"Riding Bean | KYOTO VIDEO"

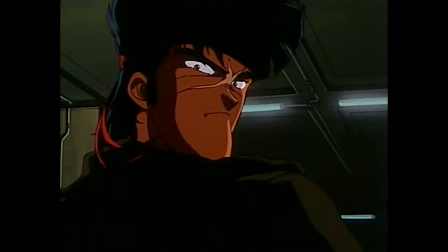(4:27)
The rest of the anime is devoted to one big chase scene followed by a climactic standoff in a dark parking garage.
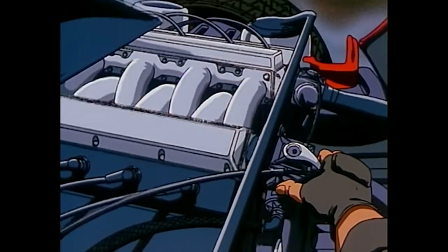(4:33)
Now from a technical standpoint, Riding Bean looks amazing.
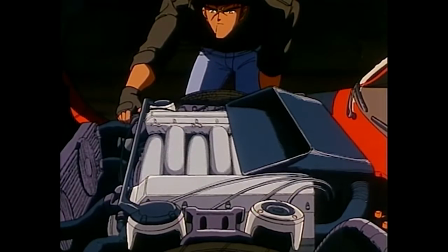(4:36)
I said before that Sanada's biggest strength is his attention to detail, and boy is it on full display here.
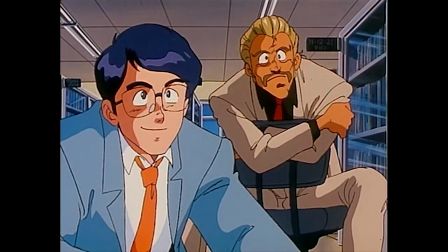(4:42)
Even if he is constrained by a budget, Sanada goes all out with applying the little touches, particularly when it comes to his 2 loves, guns and cars.
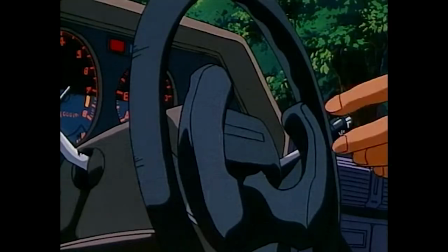(4:50)
They want you to know the make and model down to the dashboards and sightlines.
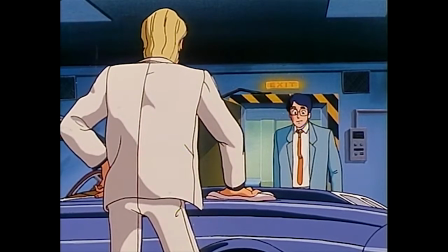(4:55)
For example, Lieutenant Percy, Bean Zenigata, his car is a perfectly modeled Shelby Cobra GT500.
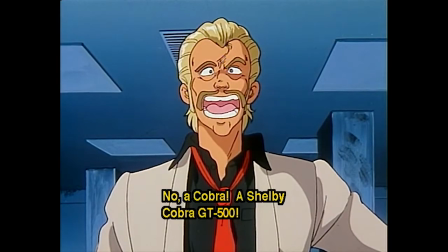(5:02) Cobra da yo, Shelby Cobra GT. But the real star of the show is Bean's Roadbuster.
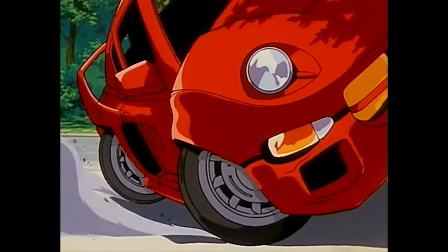(5:07)
It is an entirely original car, with every shot of it emphasizing its speed, power, and overall sleekness.
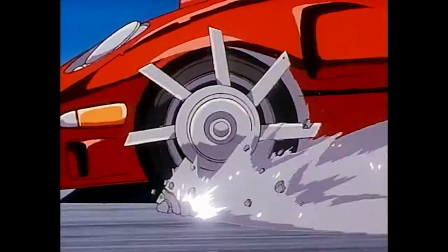(5:14)
And the way it is customized with all its tricks and gadgets really shows us that this car is something special.
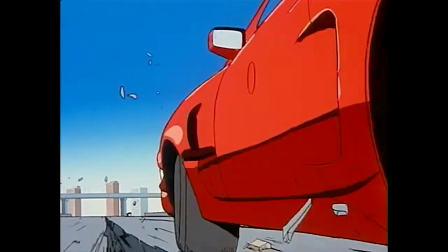(5:19)
It almost feels like we don't get to see the full spectrum of what the Roadbuster can do. It's just as much of a main character as Bean and Rally.
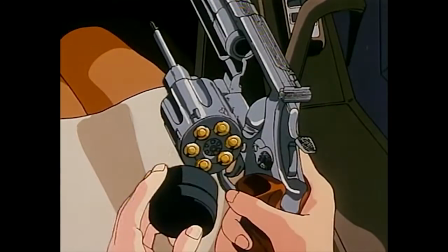(5:27)
The attention to detail also gets translated to the animation. Lights reflect off cars and sunglasses.
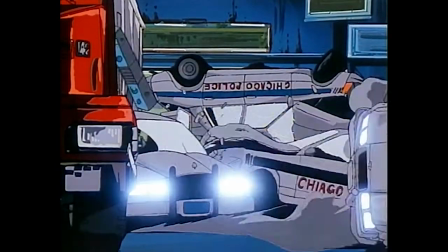(5:32)
When a car crashes, you see the metal crunch, windshields shatter, and tires go flying.
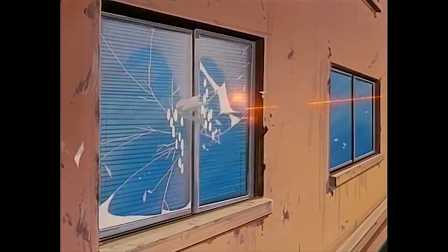(5:37)
And then there's this shot, where a hail of bullets smashes through a window, grazes the wall, and appears to kill this character.
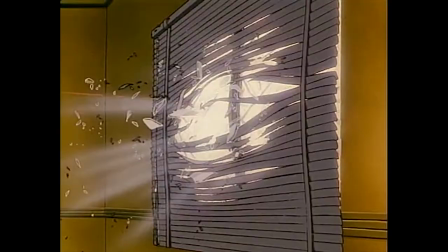(5:43)
It all happens in nearly 5 seconds, but the way you can see the effects of every individual bullet destroying this wall before it hits their target is just amazing.
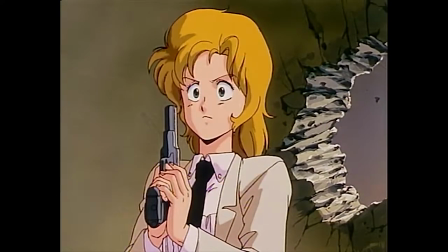(5:52)
It doesn't just apply to objects either. There's even little touches added to the character animations that really make them come to life.
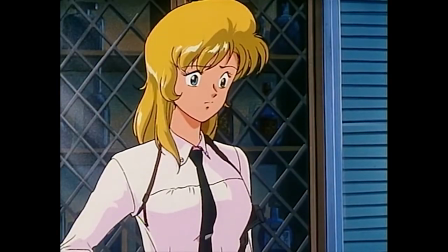(5:58)
Take for example how Rally uses a taser to wake Bean up.
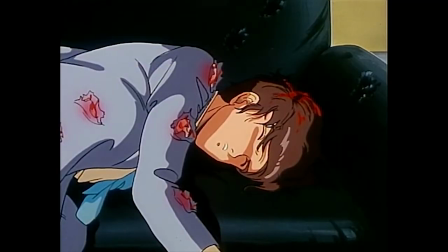(6:06)
He briefly flinches and then immediately goes back to sleep. Or how about this scene with the villainous Simmerling, in which after she fakes a death,
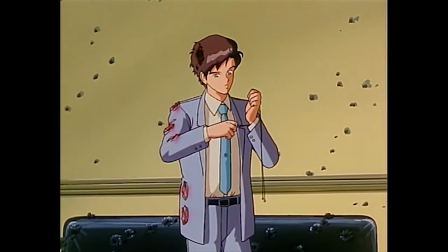(6:13)
she removes her disguise and accidentally sets off her remaining squibs, causing her to recoil in pain.
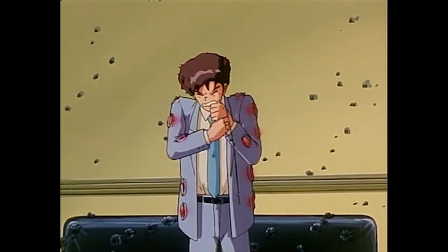(6:19)
It's little ticks like these that make these characters come to life.
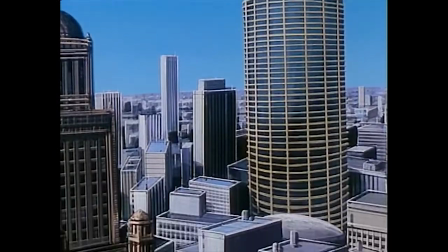(6:21)
But not only are the objects and characters given special details, the setting itself has shown quite a lot of love in that department as well.
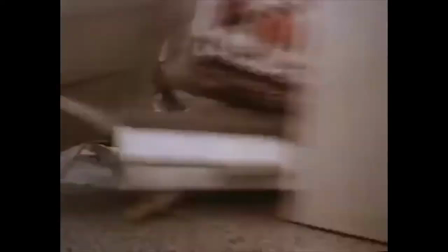(6:28)
Kenichi Sonata has always been a fan of American media, particularly the 1980 film Blues Brothers,
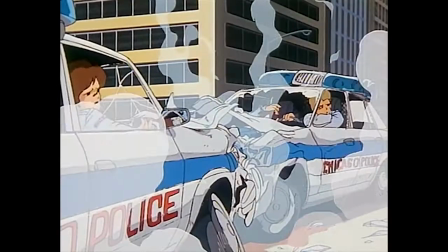(6:34)
and Riding Bean was not only his way of paying tribute not only to that film, but also the mean streets of Chicago itself.
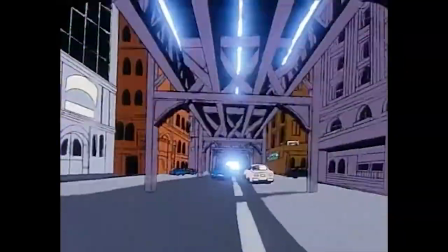(6:40)
Sonata scouted out Chicago to get specific locales and landmarks correct for Riding Bean.
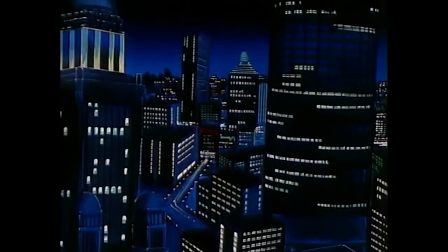(6:45)
Considering I'm not a resident or have even set foot in the city of Chicago,
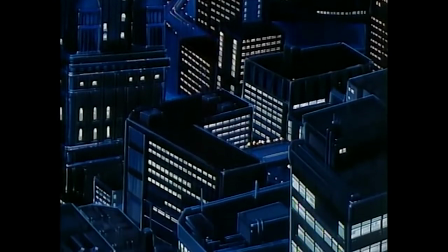(6:49)
I can't fully confirm the accuracy, but it's just an example of Sonata's dedication to the little touches.
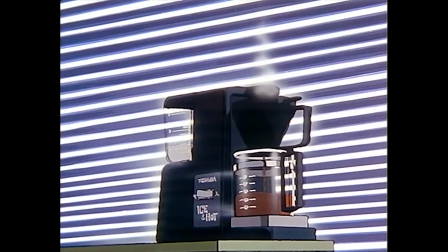(6:55)
Really, the little touches, whether they be in objects, characters, or settings, make all the big events more bigger.
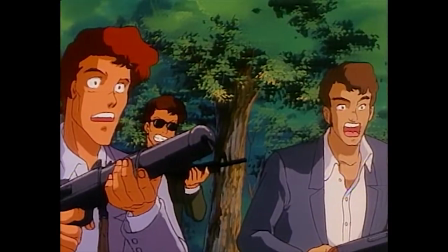(7:01)
Since half of this anime is one big extended action sequence, they really make it all count with the action.
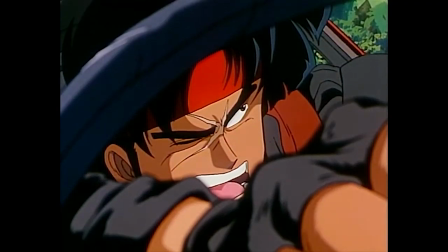(7:06)
The chase scenes really highlight how Bean is such a good driver, not only just with the Roadbuster and its customization alone,
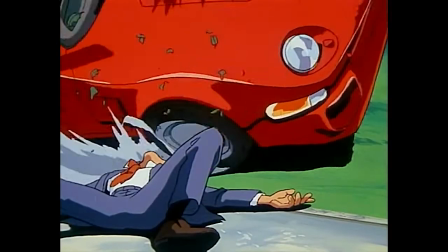(7:13)
but how he can actually think on his feet, even when he's incredibly angry.
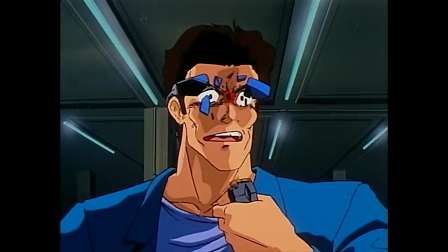(7:16)
But the best example is in the final confrontation, where we see Rally's skills as a marksman and Bean's nigh instructability.
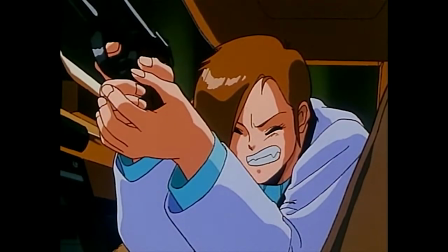(7:23)
I love the way this scene is shot like a monster movie from the villain's perspective.
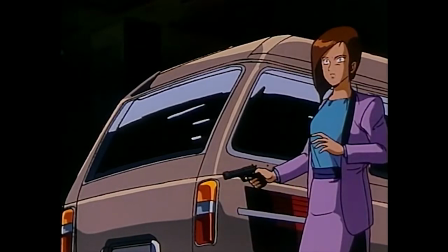(7:27)
Simmerling, for all her wiles and tricks, is utterly helpless against this gorilla in a flak jacket.
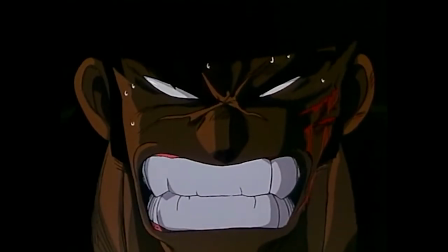(7:33)
Everything she throws at him only just serves to piss him off.
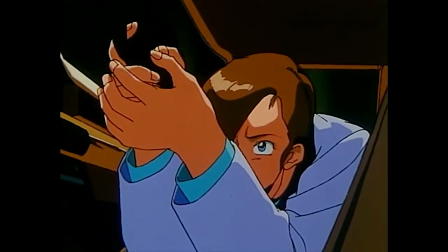(7:36)
Not only does he throw a knife so hard that it takes off a car door, he takes a bullet to the forehead and survives getting run over by a car.
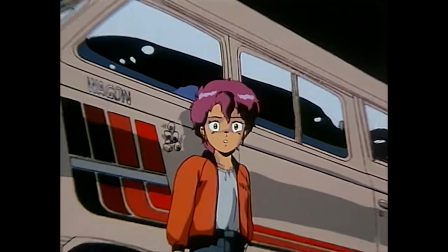(7:43)
This guy is street level Goku right here. The anime says he is a badass driver and shows us that he is a badass driver and more.
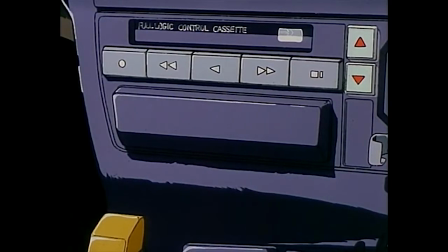(7:52)
And all this excellent action is made all the better by the soundtrack.
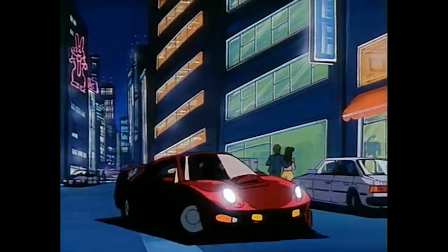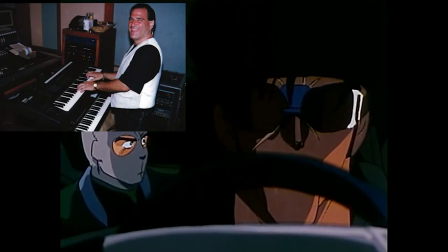(8:05)
The keyboard stylings of David Garfield combined with the soulful vocals of Phil Perry create a pulse-pounding mixture of rock,
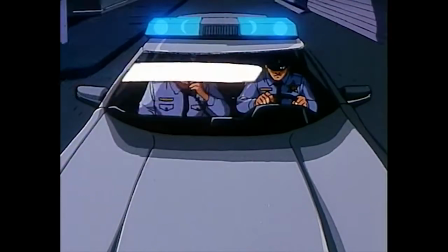(8:12)
blues, and soul to create the perfect tribute to American music.
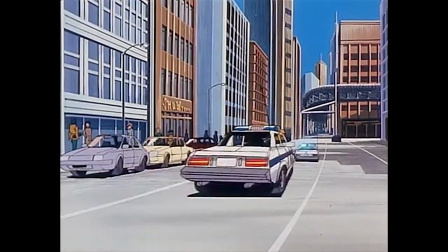(8:15)
When you hear this play when the Roadbuster is bowling down the mean city streets, you just cannot help but pump your fists in the air.
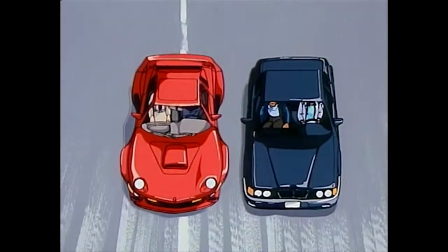(8:23) Don't get too close to me. Don't you try to hang me past my
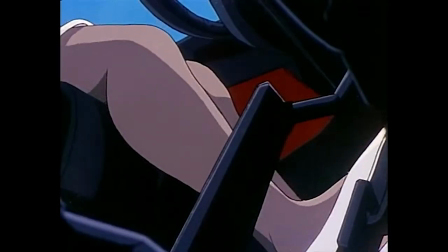(8:31) world.